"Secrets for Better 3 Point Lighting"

So we just finished an interview shoot, and I just thought we'd give you a quick breakdown of our lighting setup. So the first thing is the most important light in your whole lighting setup is what's called the key light, which is this light right here.
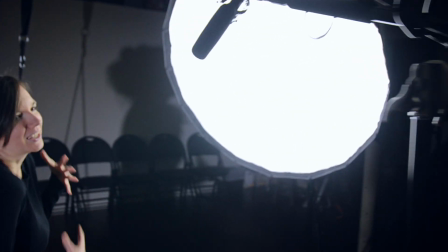(0:14)
It's the light that you see that's the most obvious in your image because it's the light that's lighting your subject.
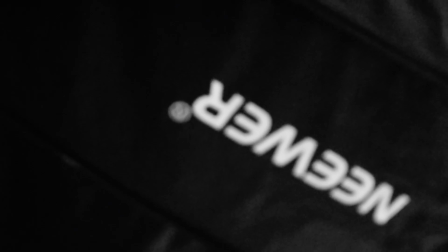(0:20)
It's not necessarily the brightest light, but it's the one that you want to be on the face.
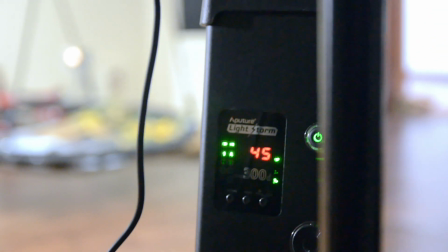(0:27)
Everything is set off the key light.
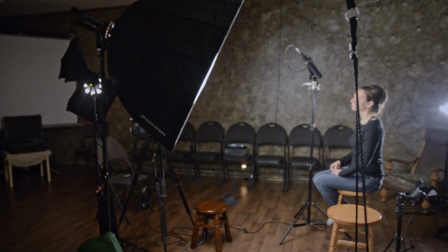(0:29)
So the key light is set to half a stop to sometimes a full stop brighter than what your aperture is set, so that your skin tone is exposed correctly. And then after the key light, because this light is so big, we don't worry about a fill because it makes the shadows very soft in general. So it takes out your need for a fill. And fill lights are one of Jill's pet peeves. The problem is that you want to light your image like you would like from a single source. That's what feels natural as far as like sunlight is all from a single source, and there's bounce light off of that. But often what people end up doing with fill light is you put a second light in to help soften the shadows, and you end up eliminating the shadows altogether. So you just end up with a flat image. And often a fill light adds a second catch light. The little highlight in the eye, it adds 2 of those. You should be able to see 1 in my eye right now from the key, but if you add a fill, it adds a second one, which feels unnatural. So I like to stick away from fill lights as much as possible. You want contrast in your image. Flat images are boring, there's no drama, and the amount of shadow is going to dictate how much drama you have. Shadow is what actually makes your image, it gives the look and the feel of your image, and
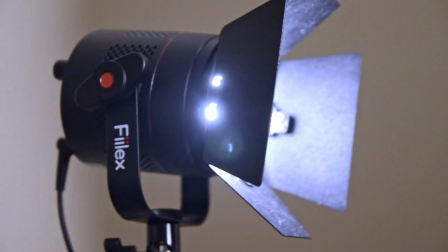(1:46)
the presence of a shadow in your image is a good thing. And then we have a kicker light over here that basically all it does is it just adds kind of this highlight
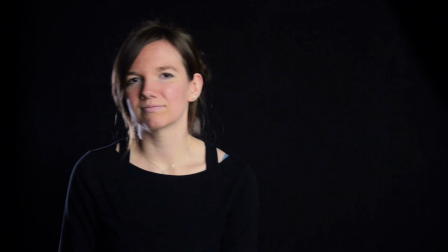(1:55)
kind of on the edge of that helps to pop you out of the background. It's just a very aesthetically pleasing light. Sometimes people do them as hair lights up higher and it's just on your head, which is fine, but I like to do them as kickers because it gets more of the side of your profile and
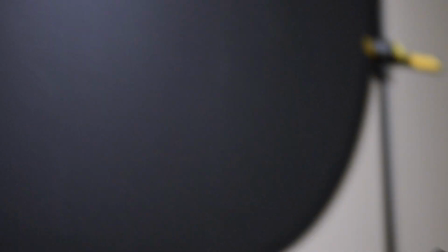(2:12)
helps to pop you out from the background. And then we have our background light right here.
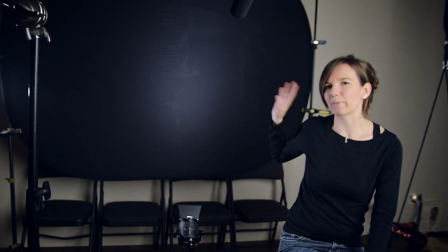(2:19)
And that's just on the background. We don't have it that bright because it's black background, so we want it to still be black, but just a little bit of highlight.
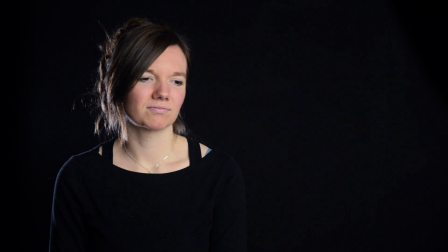(2:26)
Again, just to help to pop me up from the background just a little bit so it's not just black on black. It just helps to give that, and it gives a little bit of variation in your background so it's not just all like one color of black, one shade of black, right?
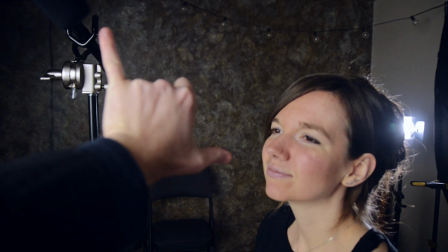(2:40)
And then we have, kind of see how close that mic is to Jill so that we get good audio.
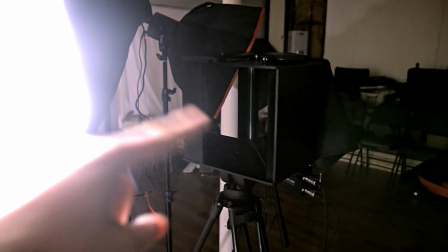(2:47)
Then we have this cool setup. This is a Glidegear Periscope.
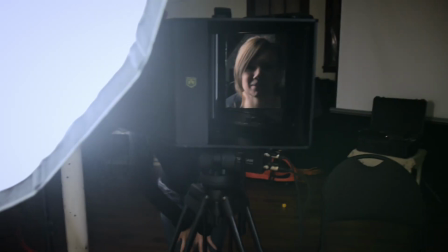(2:53)
And what it does is it allows us to have conduct an interview
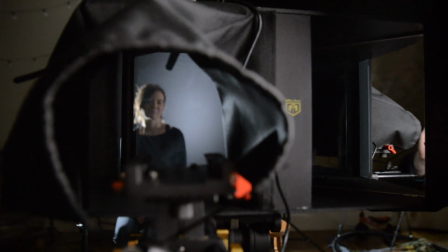(3:01)
with the subject where they can look directly at the camera.
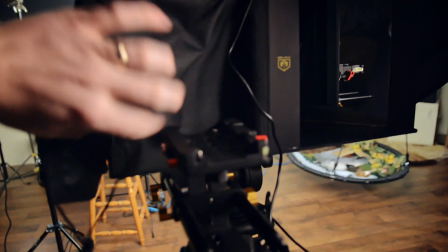(3:08)
Because this has got a mirror in here. And then the camera, which I'm using right now, so that's why there isn't one there,
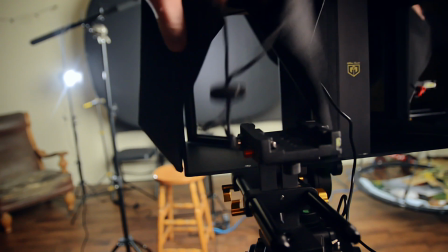(3:15)
sits here, and we go through that two-way glass so that we end up looking right into the camera lens.
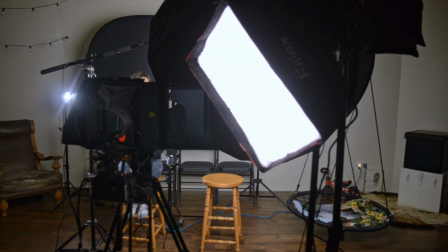(3:20)
And then we just have this light here to light up my face so that when I'm talking you can actually see through the periscope. So that's our setup. Hope you enjoyed the tour. See you next time.